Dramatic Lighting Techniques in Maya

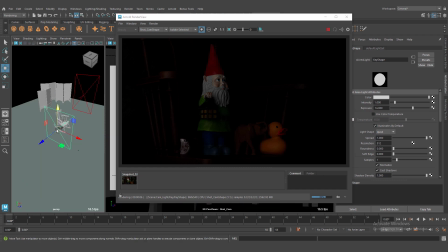I think it's working pretty good these scenarios. And let's try adjust some position and exposure and temperature.
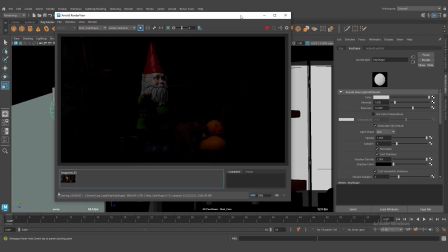It's very important to do some tests. For example, let's spread down our spread reduce.
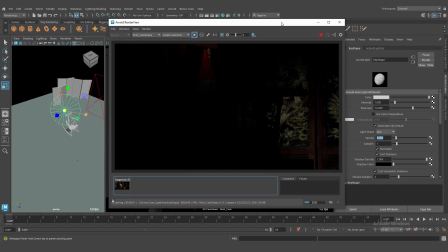It's more localized lighting right now. We need this technique.
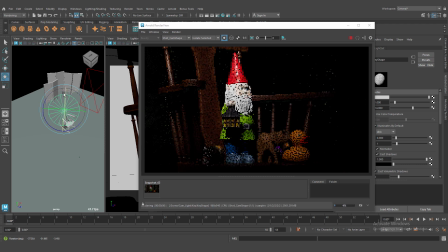We don't need key lighting every place.
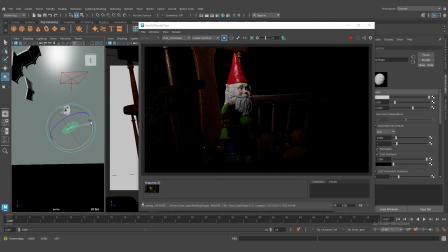We need mimic our lighting and catch eye, for example, our main object. This is our main focus area.
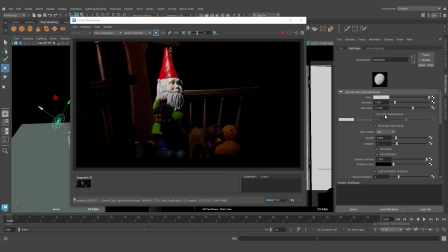And let's change temperature and, for example, this value is good.
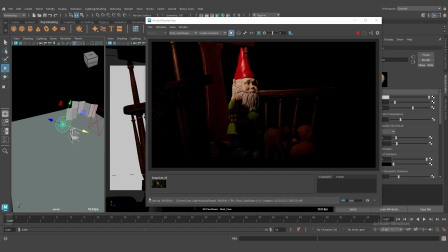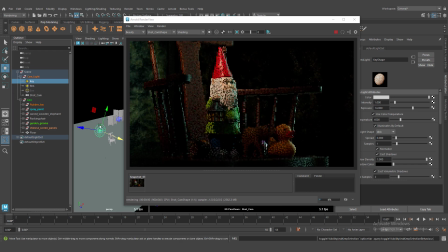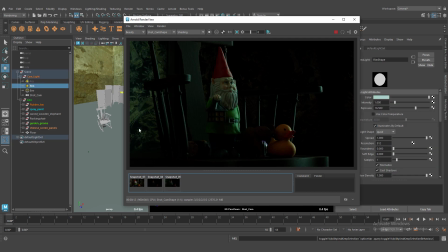Okay.
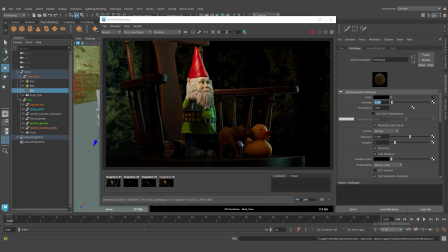We use this environment light for fill light. It fills black place in our scene.
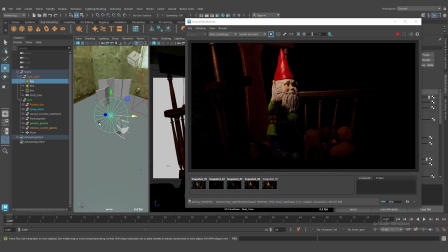Let's isolate again our key light and try catch good angle.
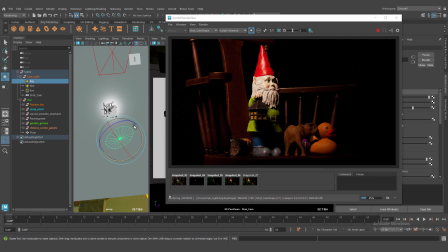It's very important. I always see speculars and
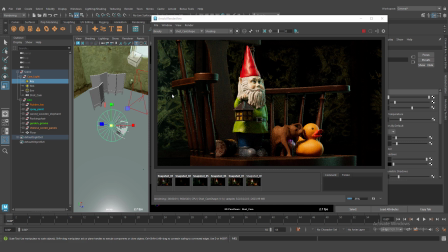speculars in my scene because I would like to mimic more create more depths in our scene.
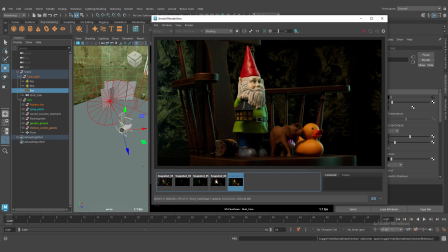Okay, so it's not good at the moment. I don't like. I need some adjustment.
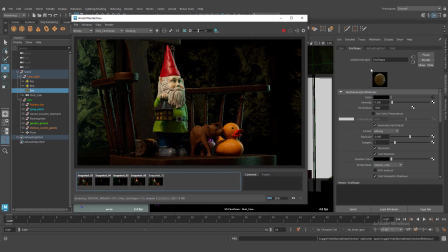This is our HDRI.
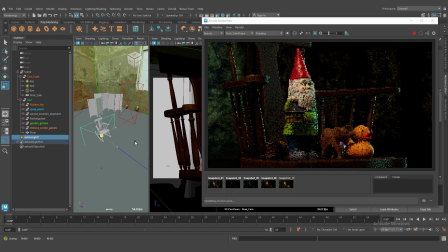Let's create area light and fill our background because it's too dark right now.
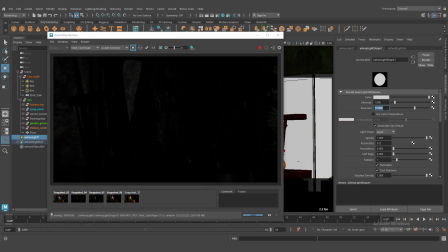Isolate, select our light and fill our background a little.
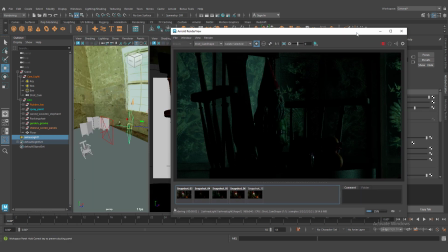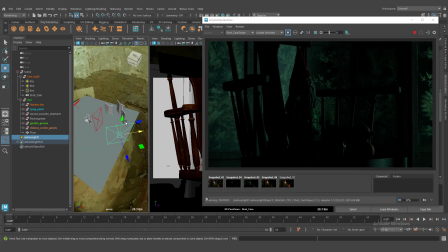We need very soft light and we don't need very harsh lighting.
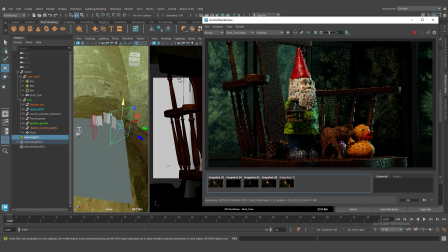It's too much right now, you can see.
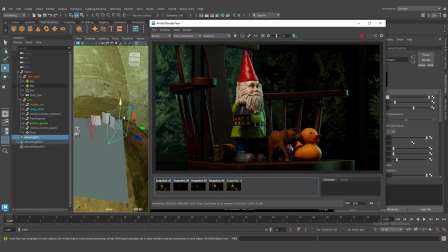Let's down our exposure and try rotate and reposition. This is an essential step to rotate and move light.
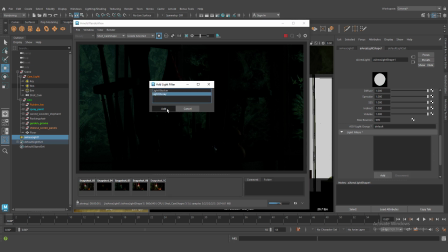And let's create decay light. We don't need spread our light so long and deep.
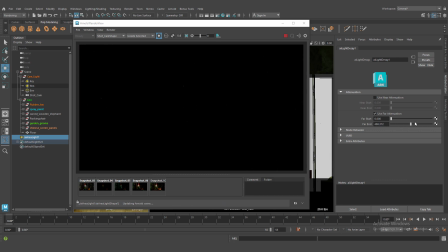We need to localize our spread area. Okay. Right now it's very black. Let's compensate our light for exposure.
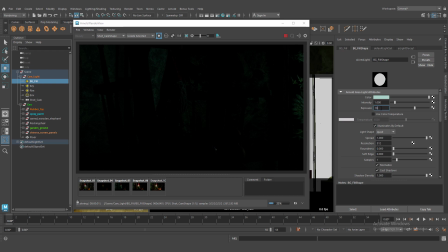Crank up our slider. Okay, it's better right now. And let's crank down. Let's down our
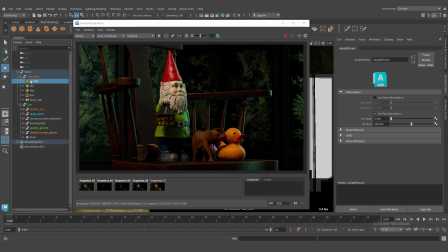far end. It's better right now.